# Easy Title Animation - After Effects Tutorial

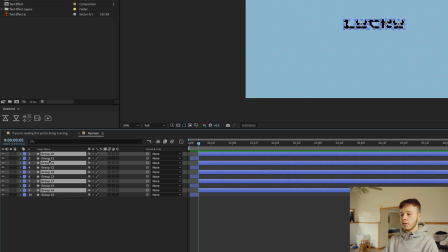command a shift command d backspace go back and then we will sequence once again
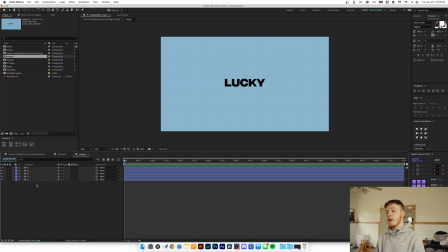now for this last one we got to remember that this is the text that we want to stay under for a little while longer so we're not going to cut off the letters so highlight them and sequence by five so they just stay on and now once now we have the base animation down so what we're going to go ahead and do is we're
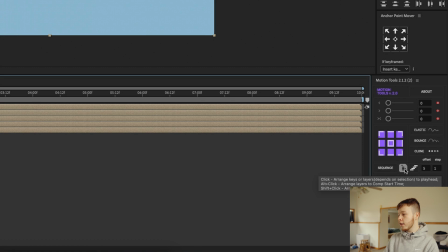going to sequence all of these layers by five and this time i'm going to do the opposite way because that's how the fonts are laid out and
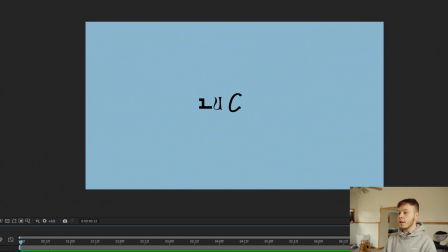there we go there we have the effect one letter at a time it's going to animate in and since we lined up all the letters it doesn't look
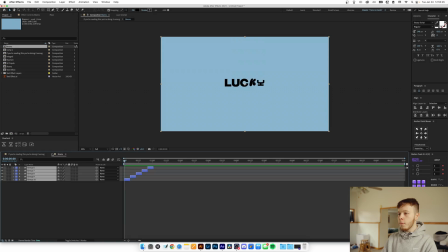super wonky and it just kind of scrolls through the letters but that's essentially how you recreate this effect now you can do a couple more things to make it look a little nicer first of all for example we can add an adjustment layer and I'm going to add a fill just because black
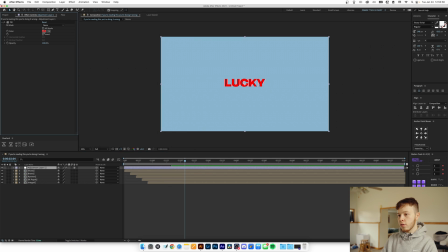is not the nicest color in this background in my opinion so we're just going to do a slight off-white and then what we can do is add another adjustment layer and then go ahead and add a turbulent displace and now we want to set this top value i usually go
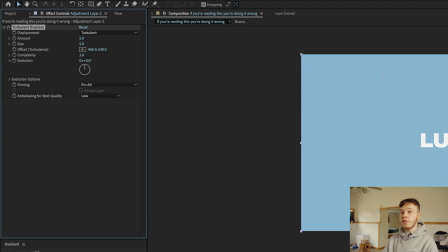for a five by five just because it's very little you can even go 10 by 10 it just depends on how much you want it to wiggle and then we can go into evolution options random seed and then you can do
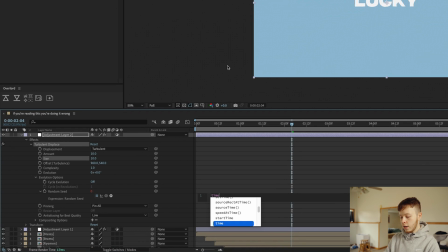time times 100
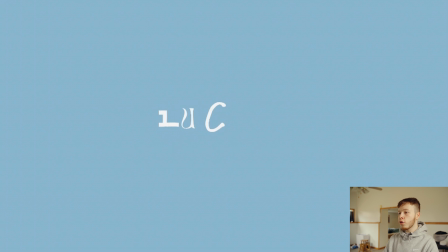and then it'll automatically go through now you can see it's very quick so you can always
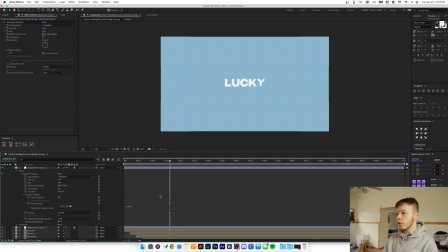set it to less you can set it to five and now it's a very subtle animation so it just
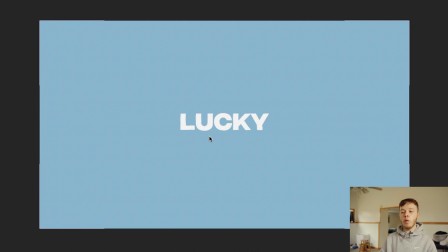depends on how big you want it and what type of effect i want more of a wiggle or jiggle whatever you want to call it so a slower
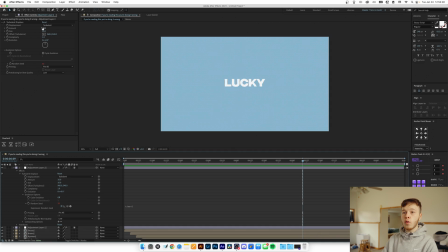works and then a higher if you want to go smaller in either the amount of size you can get more of a sketched look a
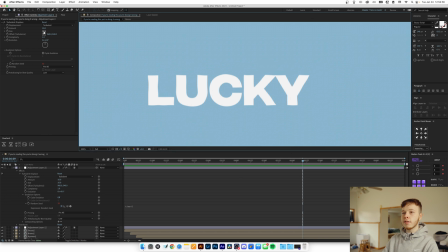way more rougher look if we zoom in and we change the size down to two for example and the amount way up you
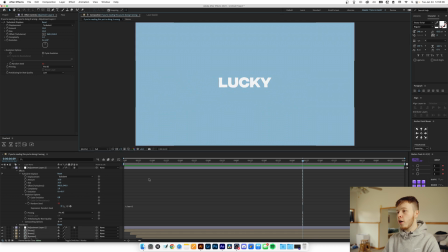can see we get more of a roughened look anyways this is pretty much good for how we want this effect to go in for this this particular one how can
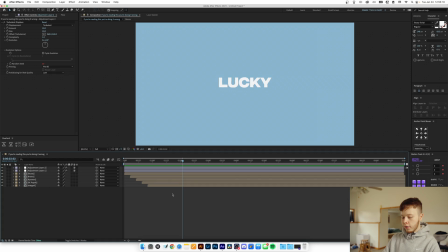you use this type of style of animation to spice up static text if we go in and make a new composition and we add another word
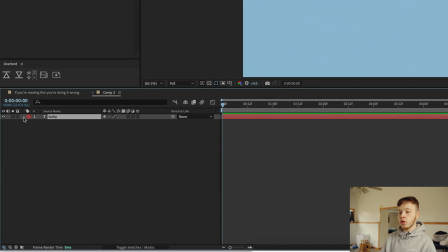we can do lucky again now after effects has a very nice tool which is you can animate most of the properties of text so if you open
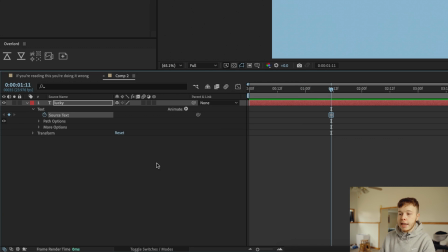up the text layer and go into text and keyframe the source text this basically whatever font you've used or whatever the text says or you can delete letters or add layers that's what the source text is so if we go a couple frames forward double click the layer to go into text edit
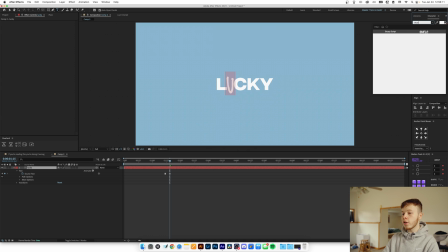mode highlight one of the letters and then pick a stussy font for example go a couple frames forward again highlight another letter and
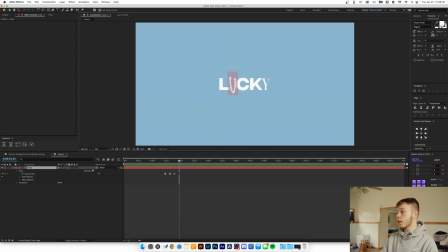then we can do brands on this one go ahead another couple frames highlight one of the letters we already did and change it back to integral for example an italic one go forward a couple let's do the L and let's do let's do this one and then forward a couple more and change the Y
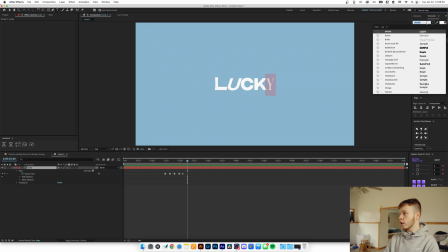back to the original so we're going to go into integral and I think we use the demi bold for this one but this is basically a pretty simple
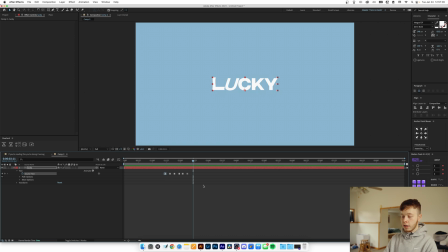animation you can do and if you quickly want to revert back to the original text you can command C command B the initial frame the keyframe and then it'll go back and this effect is super easy to loop you can just copy and paste it multiple times in a in a timeline and then it'll just keep repeating and since you ended and started on the same keyframe it's an infinitely loopable animation and
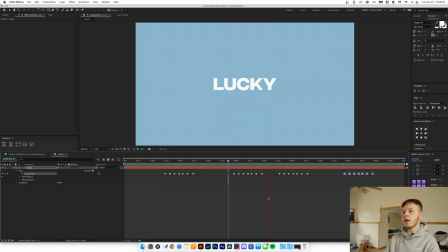this is an effect I like to use a lot just for little words and whatnot just to kind of spice up just to add some motion to the words and create some more
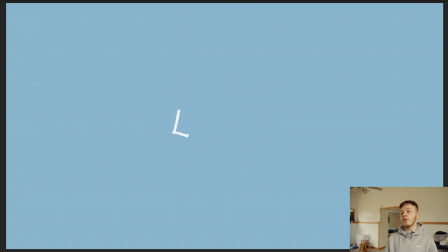visual interest but yeah that's two pretty easy ways of how you can use different fonts to create a pretty simple animation thank you so much for watching I hope you learned something from this tutorial super quick super simple and doesn't require too much knowledge of intricate after effects or illustrator knowledge so that's